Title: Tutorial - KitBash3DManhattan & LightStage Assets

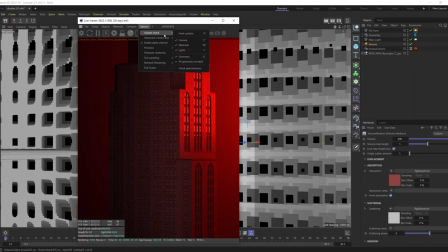(12:27)
So let's go back out and I'll undo the camera view
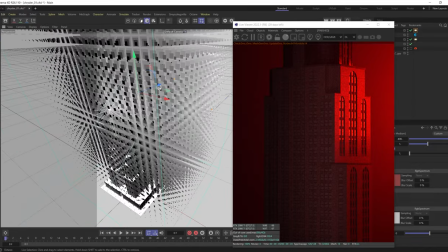(12:33)
and begin to move up the fog volume a bit.
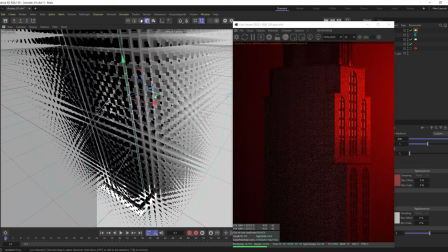(12:38)
See what happens as we kind of go more inside of this.
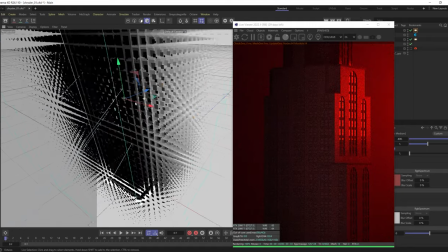(12:45)
Honestly, not a whole lot.
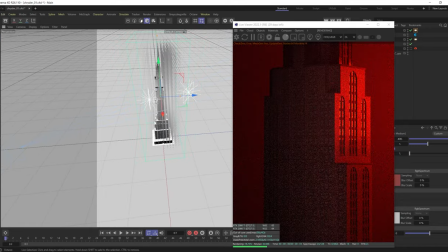(12:48)
Let's compress this even more and continue to bring it in.
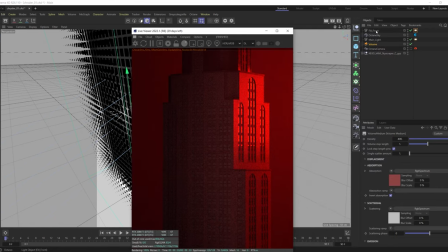(12:57)
Sometimes I'll layer these, so I'll get maybe two of these, so I'll do a second volume
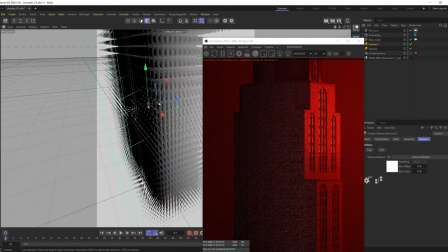(13:07)
and I'll place this behind
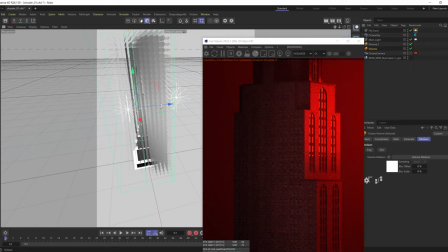(13:13)
and I'll just change the scale so they're not overlapping. So this one will be what's in front. And what I'll try to do is make this one less dense, and this one can be in the back, and I'll make that more dense.
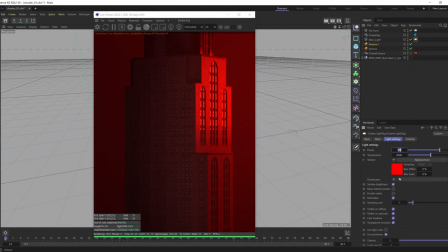(13:27)
And let's take this main light and let's go even lower with the intensity of it. And I might increase the height of that light as well.
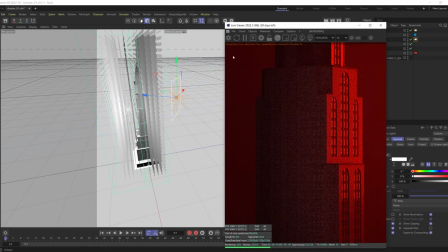(13:39)
So let's take that main light. I might increase the length of it vertically and decrease the width of it.
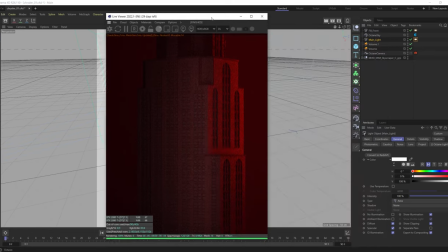(13:46)
Yeah, that's looking pretty cool. I'm getting some more interesting highlights up the side of the building, and then maybe increase the power again.
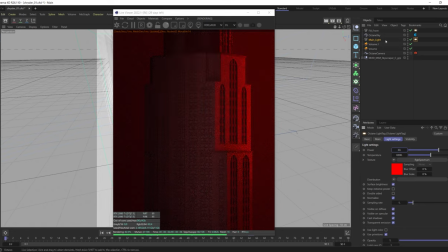(13:54)
Let's go back to 30 with it now that I made it a little smaller. And let's get, I'll take the same light again. I'll copy and paste it, and I'm gonna call this our backlight.
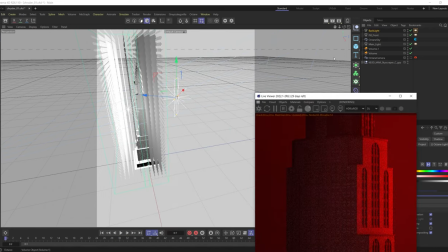(14:08)
And you guessed it, let's bring this behind
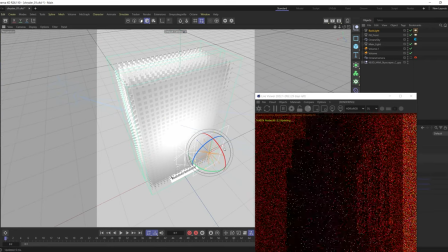(14:13)
the building and maybe increase the size. I'm hoping to get a more intense gradient back here.
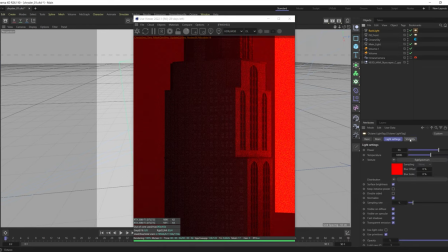(14:21)
Now, obviously that's not quite the look. Let's go into our visibility and hide the visibility of that light.
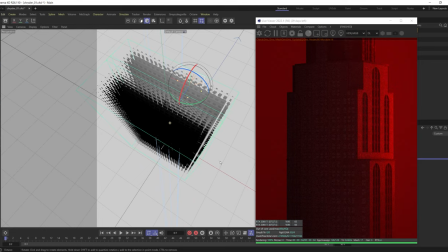(14:30)
But now we're gonna mostly be able to use this so it's not affecting the way the building is lit, right?
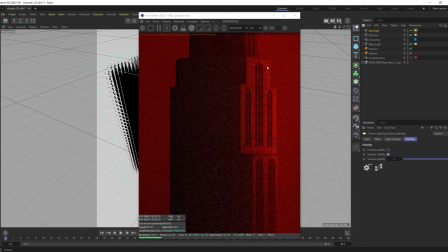(14:38)
But providing some more intense light in the background here.
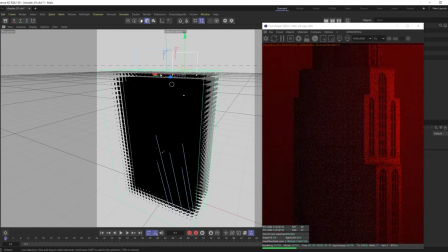(14:42)
And so now its position is going to really determine that kind of fall off of that color. And let's bring it to the top corner, maybe down a little bit.
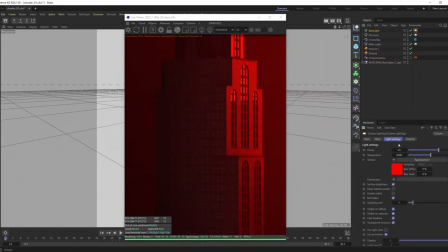(14:58)
Maybe increase the intensity. So let's go to that light power. Oh, too much. And we can kind of see that it is affecting the building a bit here.
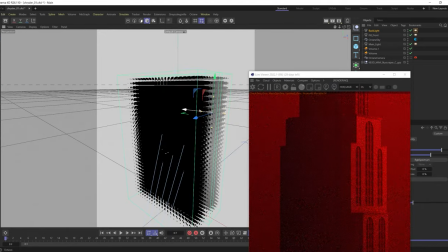(15:09)
So let's maybe slide this behind a little bit more.
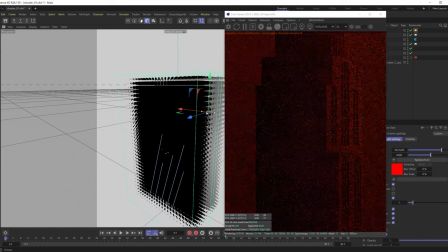(15:15)
Maybe even mess with the scale a little bit.
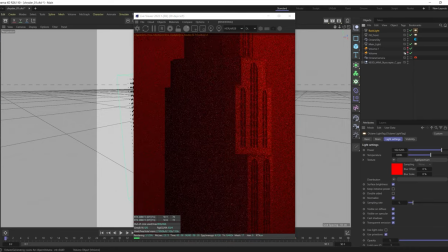(15:20)
Let's turn off that, these fog volumes, just the visibility of them in my viewport here.
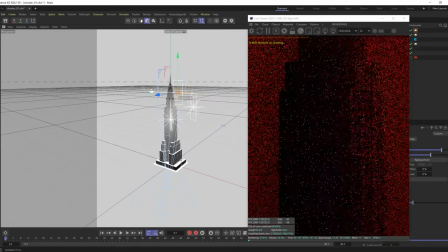(15:28)
And we see my camera's on this angle, so you know, that backlight can really kind of do something like this. Maybe even rotate it, angle it almost directly at the camera so it's not on an angle hitting anything,
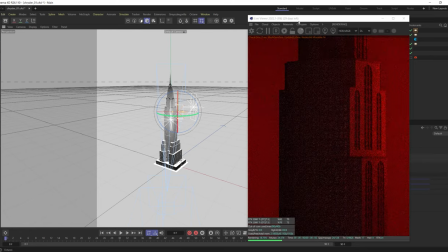(15:43)
and just play with the overall size of that as well.
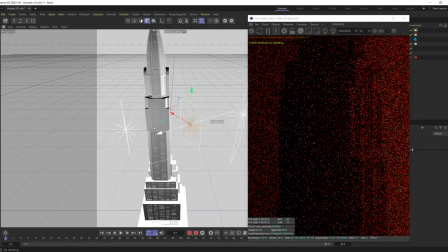(15:49)
Let's see, maybe bring this in. Yeah, this is kind of where we're framing up.
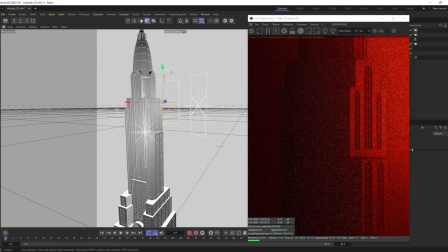(15:54)
Now you can see that we're really able to like control this a little bit more.
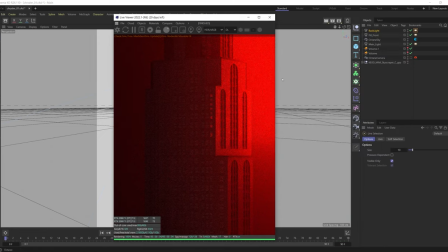(16:00)
Awesome. Now, obviously this is a little bit too intense, at least for my taste right now that I'm going for. But what I love about this is now we're getting some very much more strong gradation.
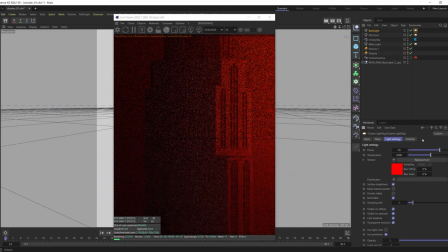(16:12)
So now I'll just come in here and the power is up pretty high. So let's drop that down. Right now we're going to get a softer look. That's pretty nice. Now let's go back in to our camera.
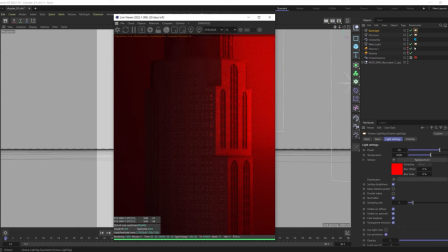(16:25)
Let's turn on our camera update and go back into the camera imager. I might tweak the highlight compression, bring that up a little bit more.